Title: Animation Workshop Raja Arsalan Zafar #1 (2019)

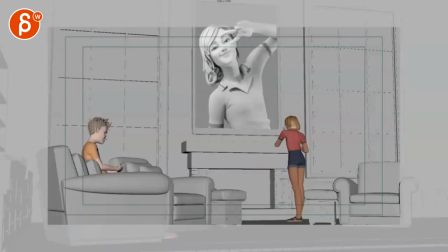(0:04)
all right let's play this in full here it's kind of long but it has sound
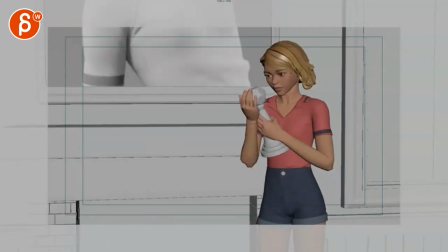(0:11) the fame thing isn't really real you know and
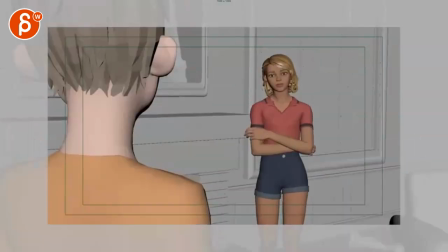(0:19) don't forget i'm also just a girl
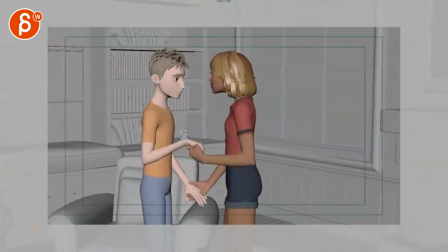(0:26)
standing in front of a boy asking
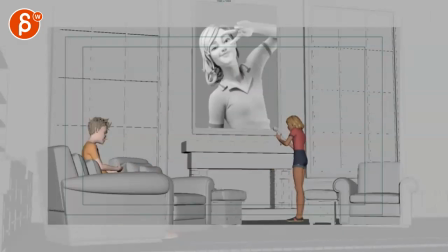(0:31)
him to love her all right so first off um
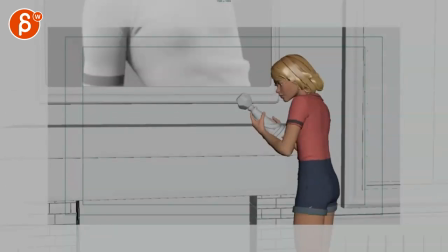(0:36)
you are mentioning here that this is your final blocking now i have a bit of a an opinion on on blocking this seems more like a layout pass
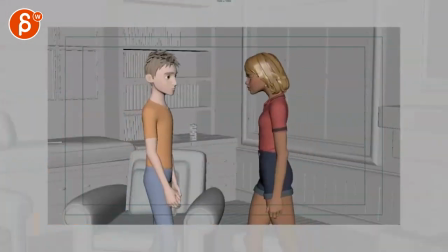(0:46)
to me where you have i mean there's more
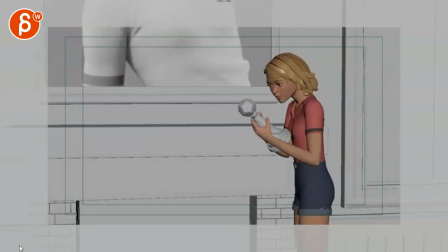(0:51)
in it i mean it just there's camera movement in there there's general stage you can end and um just
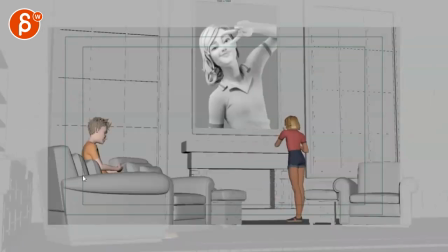(0:59)
the placement of the characters but in terms of specific movement and character based movement well
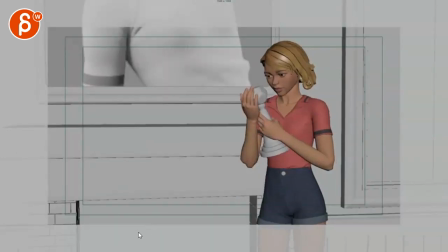(1:10)
it seems a bit still a bit neutral the fame thing isn't really real also not sure see my my impression was
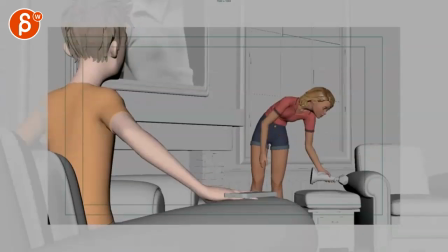(1:19)
as a whole it's just very very long so my question to you then is
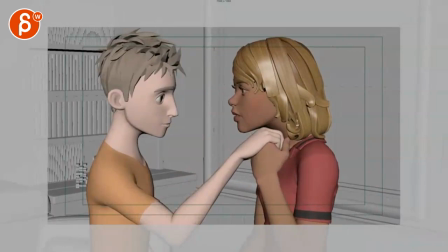(1:23)
do you want to have the whole thing on your reel or is this more kind of a
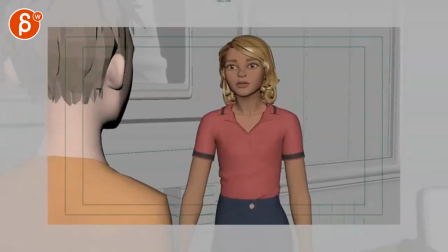(1:28)
practice for also editing and composition and and actions across the cuts um so i have a few questions because some of the things
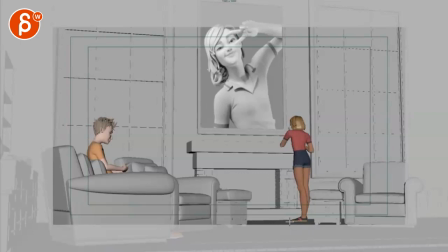(1:36)
here i don't mind this because it has even it's a bit low on the feet here but I don't mind this as an establishing shot I would probably put him maybe a bit more here kind of cheat that that placement and even this is you know it's a bit high but it's interesting with
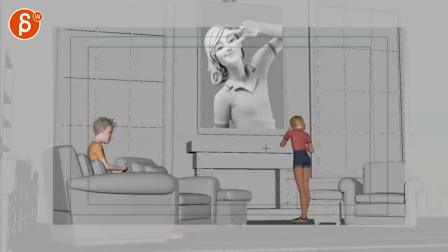(1:55)
in terms of you know the fame and her having your own poster as an establishing shot I
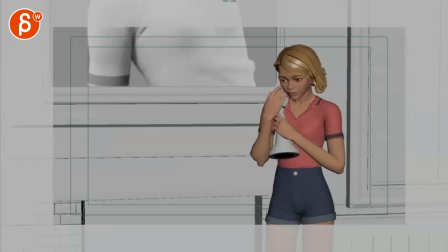(2:00)
think that's pretty neat don't mind the cut through there to see
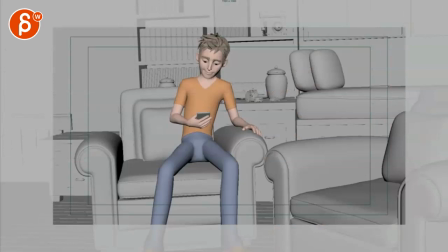(2:06)
more what she's doing the fame thing isn't really real this one seems fairly short and are we supposed to feel that he's not interested i mean he's smiling is he smiling because of this he's just not does he
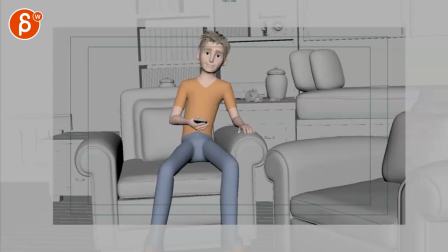(2:21)
care about this like there is no change in his in his facial features that's i'm it's not quite blocking to me where i'm not quite sure what this shot is supposed to mean is he being interrupted about what she's saying does he
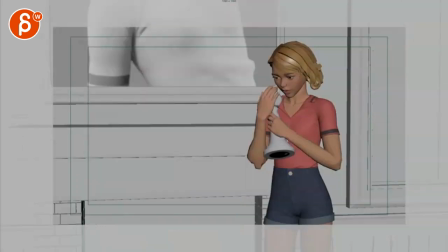(2:33)
want to pay attention how is he feeling before and after because he seems you know he seems fairly distracted at this point so is he
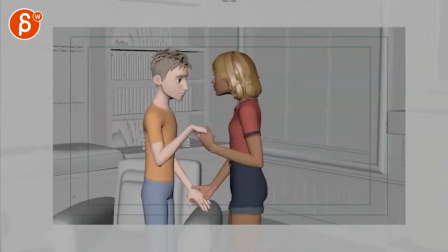(2:41)
now suddenly is he a willing participant and he actually cares about her or not
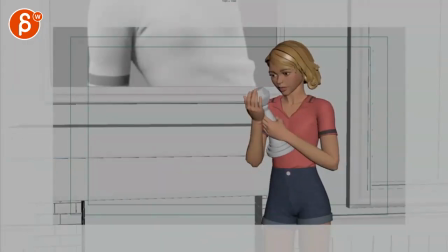(2:46)
so i don't know if you need this shot you know this
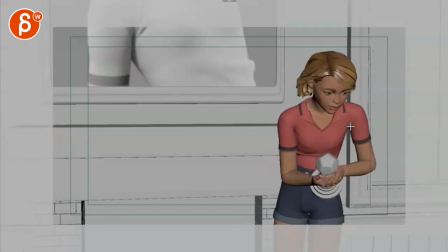(2:53)
is not too bad i like that the action across the cut she might be a bit right screen heavy around if you want to pan a little
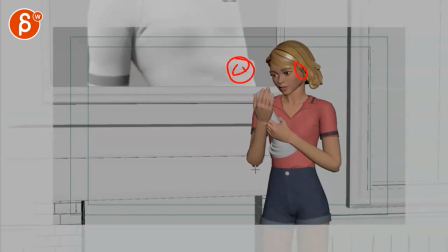(3:01)
bit over or just have her a bit more over here and then end up over there and
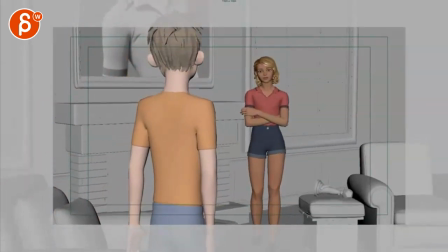(3:07)
don't forget i love this here and don't forget
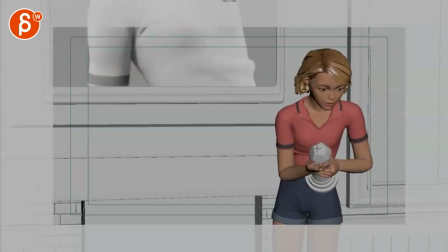(3:16)
here it feels like i'm supposed to finish i'm looking at this continuing to see what's going on and at the
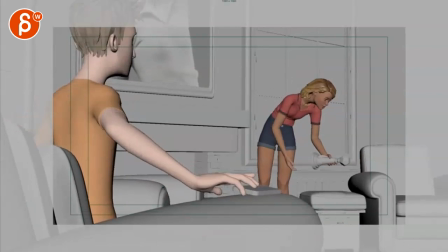(3:24)
same time what is he putting is he puts his phone down i have to be careful you have you have two and they're almost parallel they're competing actions
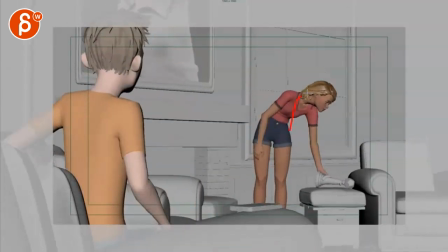(3:32)
forget and then again am I supposed to care about her and listen to her and watch her say this
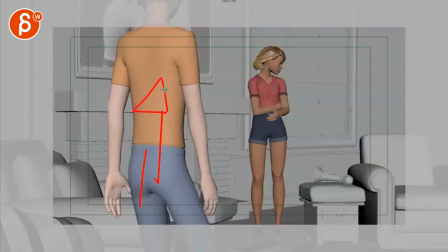(3:40)
what this character is doing and how he gets up
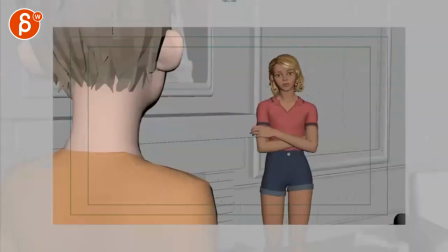(3:45)
and then I'm not sure if this cut works which to me she's pretty much the same size she just kind of pops to the right but he suddenly pops towards you it's a bit of a jarring cut
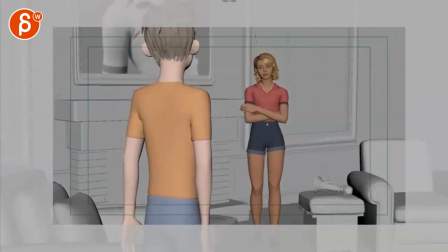(3:55)
at that point I wonder if you can just you know they could walk to each other using that
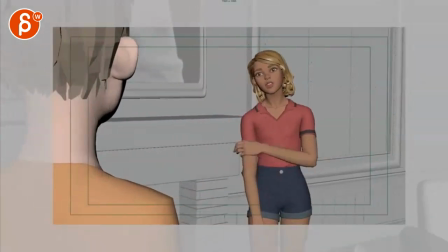(4:00)
camera and not use this coming so much closer and